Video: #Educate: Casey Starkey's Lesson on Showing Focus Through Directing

So when we're talking about directing and drawing focus in a scene for directing scenes, it's really important that the director takes the mentality and the approach of how can I guide what the audience is looking at and draw focus to the most important elements of it. So I'm going to ask my students to come over here so you can see an example of what it looks like to draw focus to the most important elements in a scene. So can all 5 of you please join me? 2 of you sit on these boxes, 1 of you sit in front, and then 2 of you stand behind.
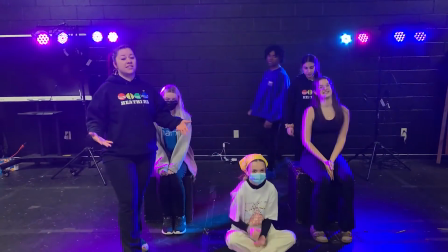33s
When you're guiding scene work, because as a director for staging things, you don't have as much control over what the audience is looking at, like a film director would with a lens.
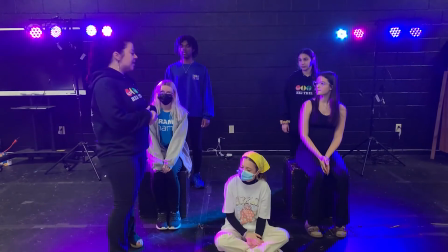41s
Your lens is the human beings and the different levels that they can utilize. So if you look at this scene here, you'll notice that these 2 are taller,
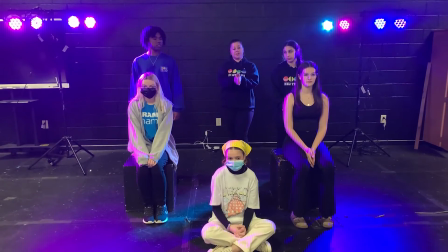49s
this one is shorter, although in the center and closer to the camera, and these 2 are sitting on boxes,
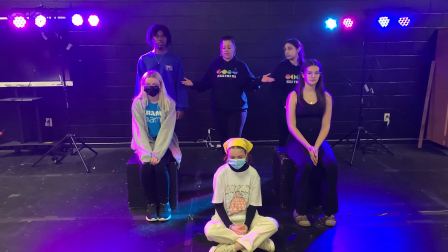54s
which enables symmetry, so your eye is automatically drawn here to the one thing that is different.
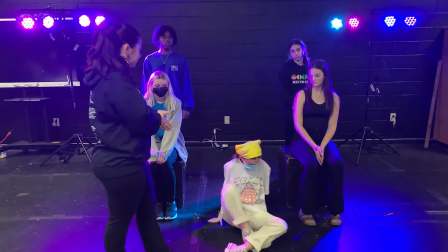59s
Can you stand up for me, Katie? And then Lana and Amari, can you guys come sit down here?
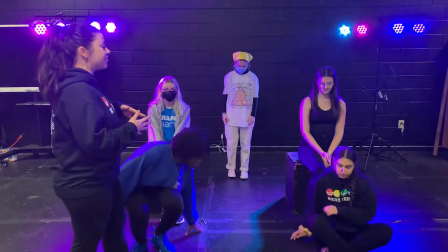65s
And then Katie back up this direction. Notice how once you break the symmetry again and you draw focus back here to her, she is still the focus in the scene.
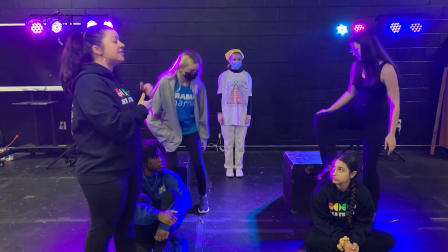73s
You both stand up on boxes. Once they stand up, though, height overcompensates.
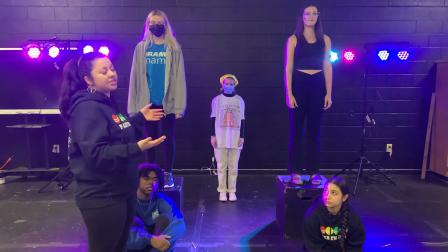78s
And now we don't necessarily know what to look at, but Katie, can you leave the scene for me?
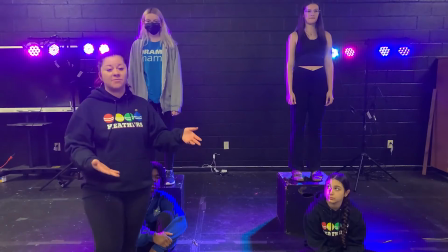83s
Now we have perfect symmetry, so your eyes are gonna be just as drawn to these 2 here in the center.
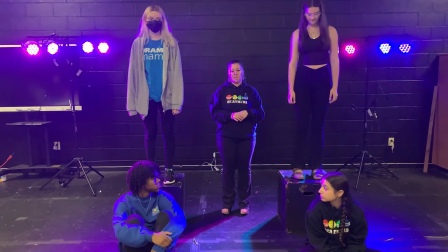88s
One other thing to take into account is if you unbalance this, Margot, go stand out for me. Even though it is not symmetrical, it is different.
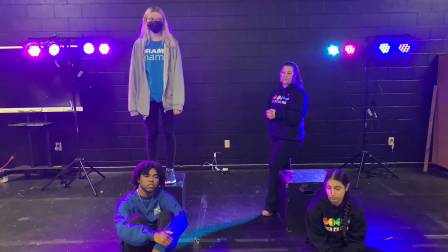96s
So your eyes are drawn to Caitlin over here as well. And Caitlin stepped out for me.
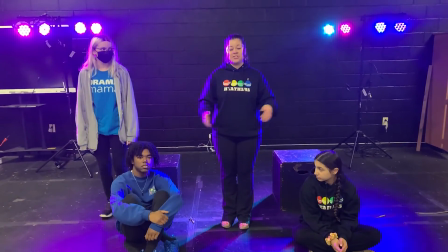101s
Now with both of them in the center, you don't know which one's more important, which is something that is often utilized in scenes when it's an equal conversation.
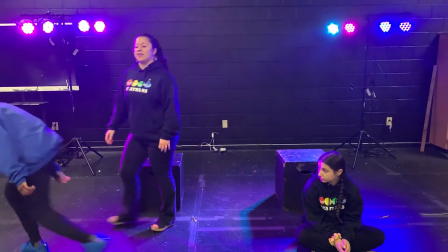108s
Omari, leave for me. And then Lana all alone is our obvious focus point because she's different.
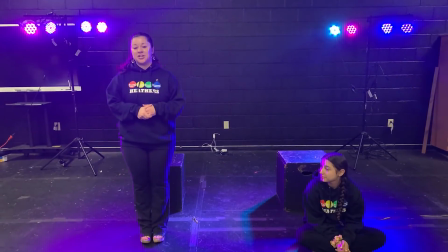114s
You have the 2 boxes and the 1 human, so your eyes are drawn to her. And that is the importance of drawing focus in a scene.